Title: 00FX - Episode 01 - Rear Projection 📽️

Hello Bond fans and everybody tuning into my channel. My name is Benjamin Lind, I'm the editor of the Bond Bulletin, and in this new series, 007 Effects, I want to take you behind the scenes of some of the special and visual effects that helped shape Bond's cinematic world over the years. Now we start with something rather simple, a technique called rear projection. Now what is it? Rear projection involves the projection of either a still or a moving image onto a translucent screen. The screen appears behind the live action being filmed. In our example, I am the live action as I'm speaking to you now. And what it does, it creates an effect of the background and the foreground combining into one single image. Technically, what you are seeing right now, the lovely beach and ocean behind me, is not a rear projection in the classic sense. It is chroma keying, but it is rather simple. So I'm actually standing in front of a blue screen, and in the video editing I have taken out the blue and replaced it with a Jamaican beach. So technically it is a form of rear projection.
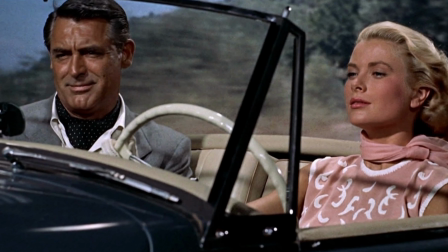One typical use of rear projection involves filmed moving scenery
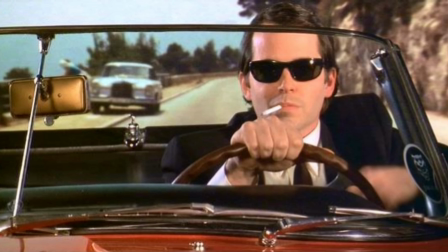projected on a screen while a character sits in a car, so that the car appears to be in motion.
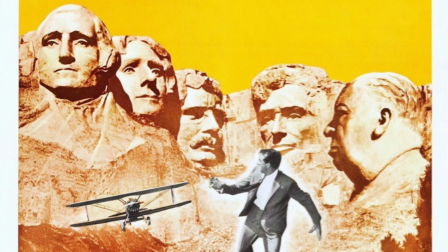A really good example of rear projection can be found in Alfred Hitchcock's 1959 thriller North by Northwest.
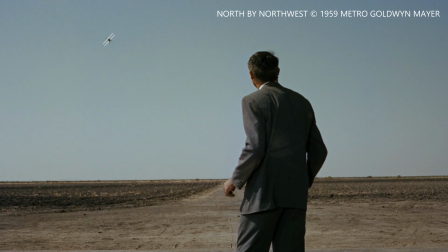Actor Cary Grant is chased by a crop duster plane and ducks in the very last moment to escape its attack.
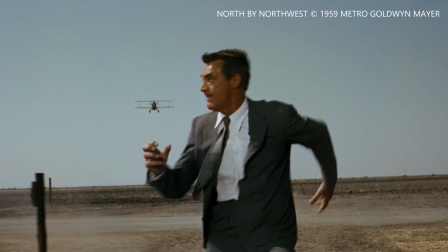The realism of the scene was achieved by filming real footage
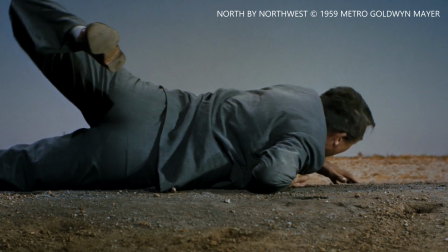with Grant and the plane on location at California Highway 155 near the town of Delano.
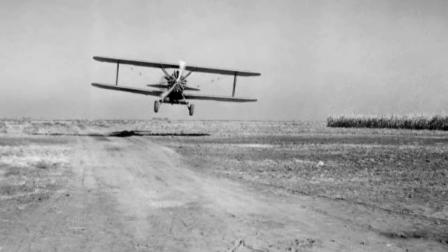The few inserts that were shot in the studio utilized the rear projection technique.
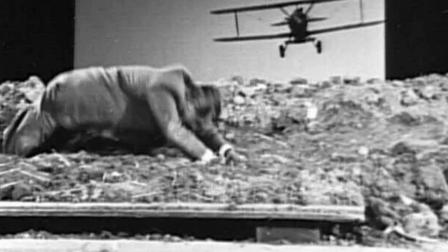This behind-the-scenes image shows Cary Grant diving to the ground
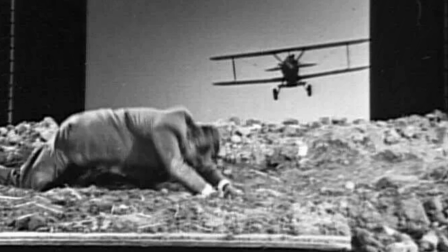with the plane passing and shooting at him on a rear projection screen.
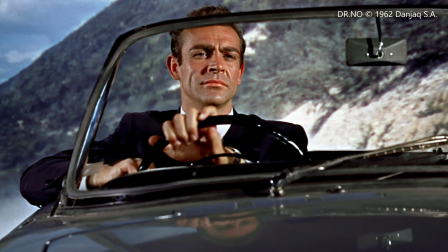When we look at the James Bond films, the same rear projection has been used a couple of times throughout the decades,
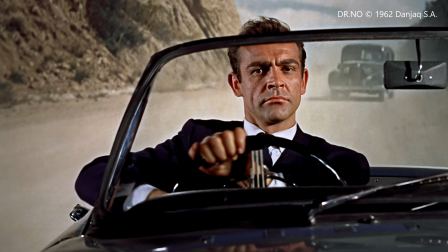however, often creating a rather amusing effect. In the very first Bond film, Dr. No, we see James Bond driving his Sunbeam Alpine up the mountain road to meet Miss Taro.
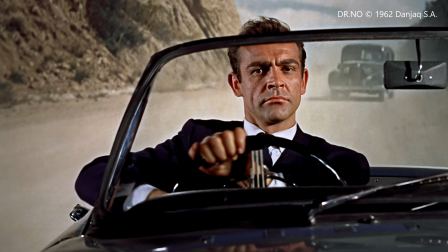The choice of using rear projection here was not at all a bad one,
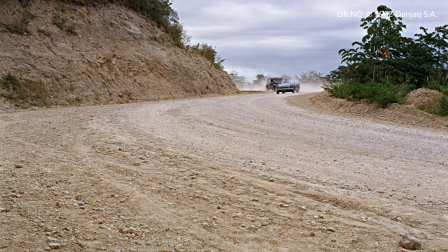given the low budget of 007's first screen adventure.
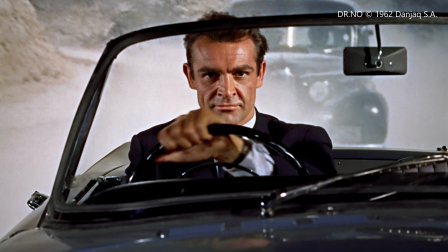However, the technique is used poorly during the ensuing car chase,
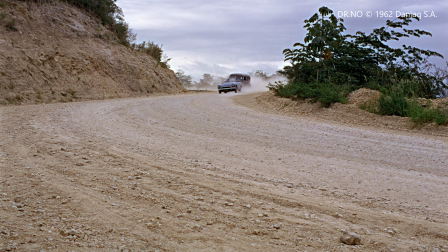and the footage does not at all blend well with Sean Connery's acting in the front.
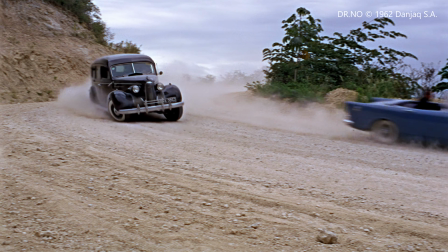Despite Connery doing a really good acting job here, the movement of the car does not sync with the rear projection,
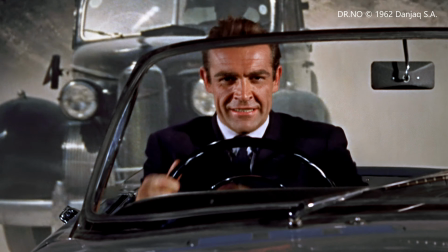nor does the distance of the car chasing Bond.
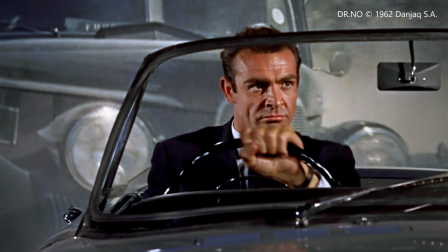Finally, issues with focus and depth made the scene a rather dodgy one.
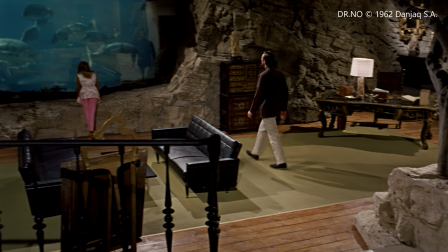Another rear projection was used in Dr. No's lair on the island of Crab Key, where Bond and Honey admire the huge aquarium.
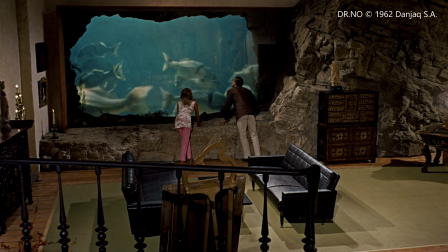As production designer Ken Adam explained,
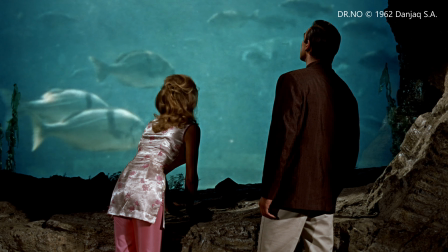they decided to use a rear projection screen and get some stock footage of fish.
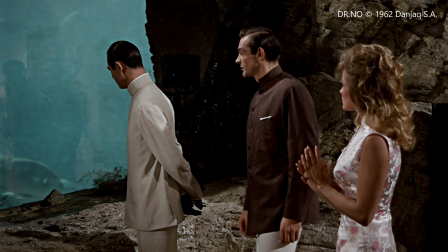What they didn't realize, however, was that because they didn't have much money,
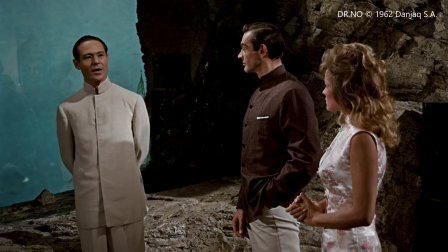the only stock footage they could buy was of goldfish-sized fish.
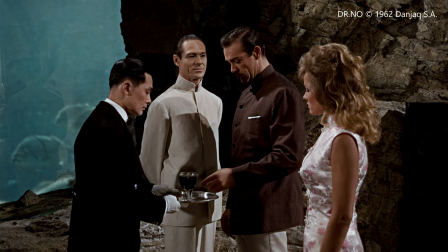So, by using the rear projection technique, they had to blow up the size and put a line in the dialogue, with Bond talking about the magnification.